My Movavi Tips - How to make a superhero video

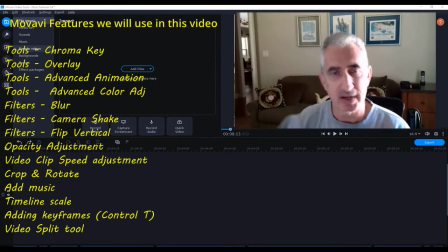(0:06)
Hi, I'm Art, back with some more of my Movavi tips.
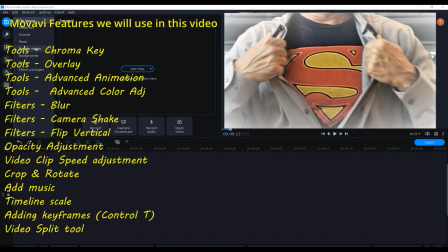(0:09)
Now, I've always been a fan of superheroes, not just for the stories, but for the whole concept of saving the world and making it a better place.
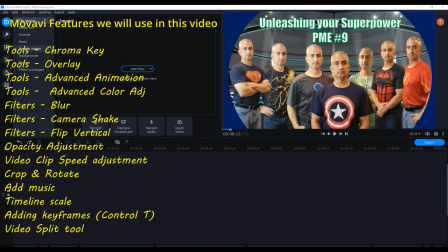(0:15)
So naturally, when I made a video about unleashing your superpower, I needed some good superhero effects.
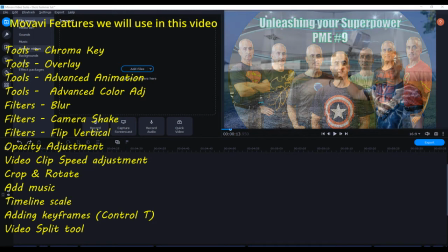(0:21)
And what I wanted to do was catching Thor's hammer, because, well, it's just a really awesome effect.
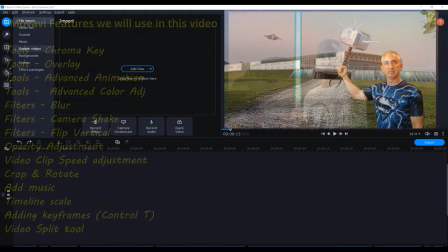(0:26)
Now, if you're not a superhero fan, you could use this same technique for a lightsaber or just about any other object you could think of.
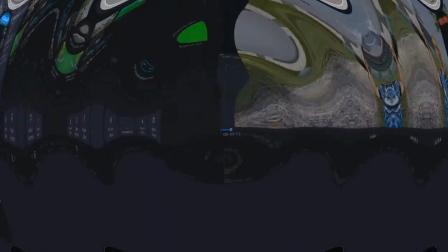(0:32)
So how do you do that? First, you need cool superhero background.
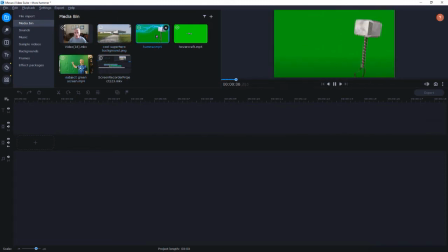(0:37)
Some videos of your subject catching the hammer, or virtual hammer in this case, and maybe a few other things to add in, like hovercraft flying by. Everything except the background needs to be done in green screen. We'll talk about a few other tips and techniques here besides just chroma key that you may want to use to make the scene look even better.
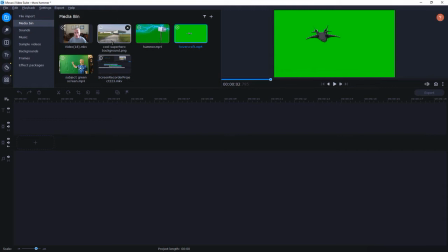(0:53)
And like I always say in these videos, some of you out there may have better, easier ways to do this, and if so, please share those in the comments so we can all learn.
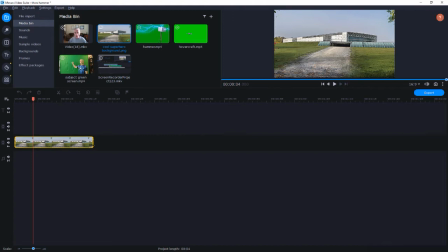(1:00)
So let's start by building our scene. First thing we'll do is we'll drop our background into the main video track and make any adjustments we need.
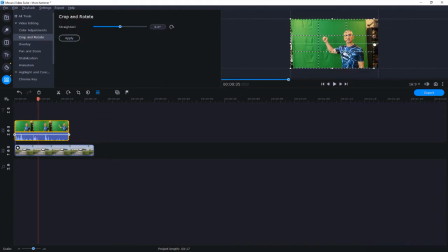(1:08)
Then I will put the green screen video of me catching the hammer on an overlay track, and crop it, use our chroma key tool, make our adjustments to get it looking as good as we can,
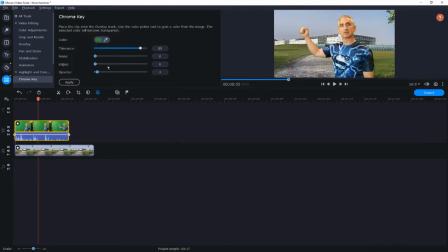(1:17)
and finally position it in the scene about where we want it to be using the overlay tool.
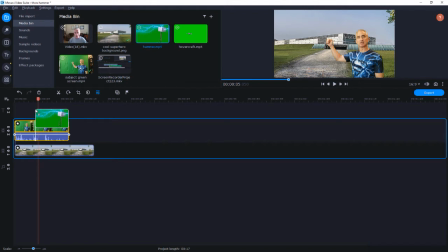(1:23)
Next we add the hammer, and we'll use the chroma key and overlay tools again.
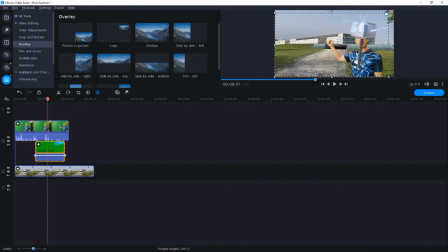(1:28)
Now if you can find a good green screen clip you like that has the movement you want, that's great, and you're pretty much going to be done quickly. Now I found one that was close, but I actually wanted the hammer to fly in horizontally and then rotate to vertical right as it was caught. Let me slow the clip down so the length is a little bit more correct to the subject.
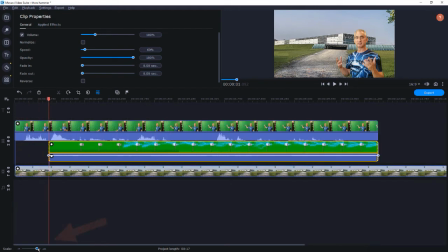(1:46)
Now let's give ourselves some room to work, we'll expand the time a little bit more. And since this clip has the hammer vertical the whole time, one way to get the change I want is to find a point close to the beginning, and I'm going to cut the video right there,
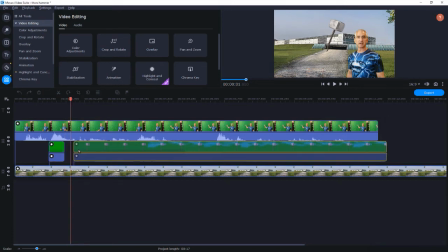(1:58)
right where the hammer comes to a stop. Let me adjust where everything is so I have the hammer stopping right as my hand is closing.
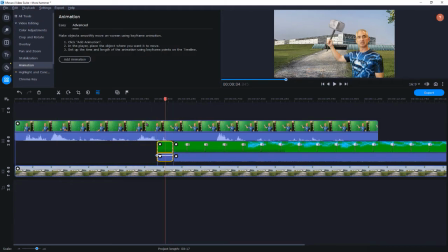(2:05)
And then I'm going to select that small clip of hammer motion. Go to the tools, select the animation, then select advanced animation. And this will add two keyframes to your clip. I'm going to work backwards from where the hammer stops.
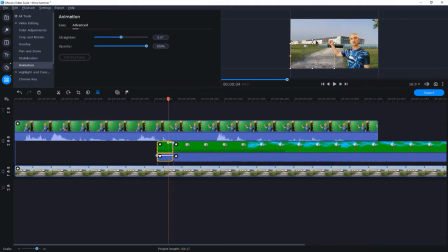(2:18)
I'll keep that keyframe right where it is. Go to the previous keyframe. I'll rotate the hammer to horizontal and I'll move it a little bit. And then I'll add a third keyframe by using Ctrl T on the keyboard. And I'll make that smaller and start it just outside the scene. And then I think we should have the movement that I want.
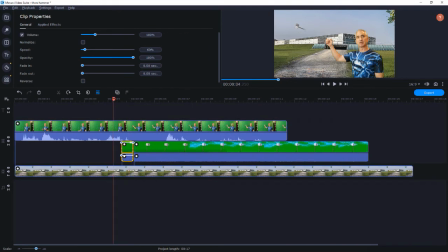(2:38)
Now let's make sure we've got the hammer lined up with my hand, make the adjustments using the overlay tool, and I'll clean up the ends of the clips and everything lines up and matches.
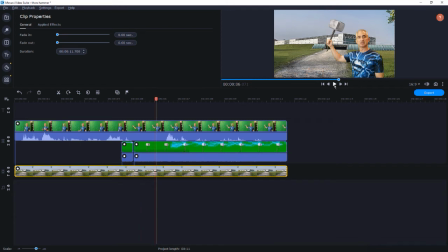(2:47)
And since we have the video with me on top of the hammer video in the overlay track, that keeps the handle behind my hand, which I think looks a little bit more realistic. You can just think of these as layers stacked on top of each other or in front of each other. Now, because I was not able to hold my hand perfectly still, we'll need to move the hammer a little bit so it stays in my hand.
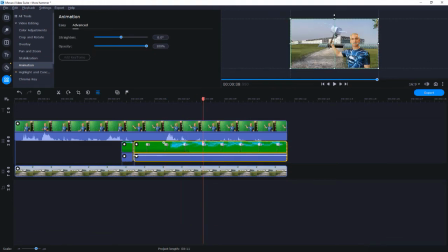(3:05)
So let's go back to the animation tool and advanced animation, and we'll add a few keyframes so I can adjust the position of the hammer to stay with my hand.
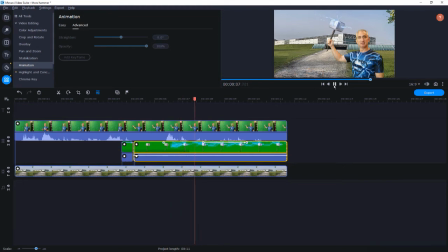(3:16)
And just for a little bit more realism, let's add some more motion to the hammer.
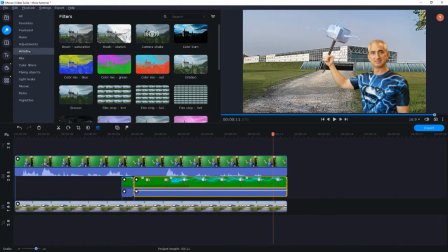(3:20)
I can do this by going to filters, then artistic, and add camera shake feature to the hammer video segment.
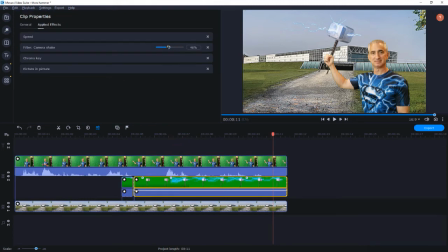(3:27)
And I can click on the star so I can adjust that for just a little bit of shake for some more realism. Now that I have this great clip of me catching Thor's hammer, I wanted to add a little bit more to the scene.
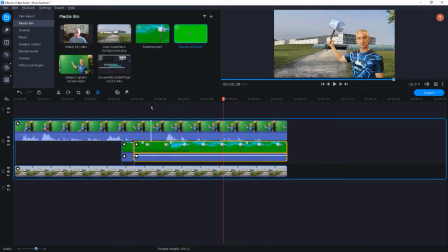(3:39)
So how about a hovercraft flying in for a landing? I found this clip of a green screen hovercraft flying and I added that to the overlay track.
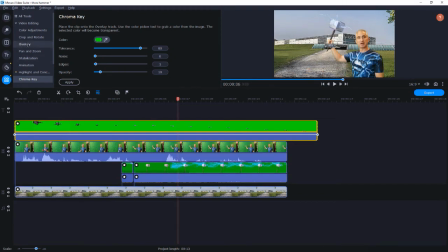(3:47)
I crop it and make my chroma key adjustments. And then I'll use the overlay tool to place it in the scene exactly where I want. Okay, that wasn't too hard, and it actually looks okay. But I wanted a little bit more realism, so I needed to add the hovercraft's shadow. Now this is a little tricky, but Movavi gives you the tools to make it work.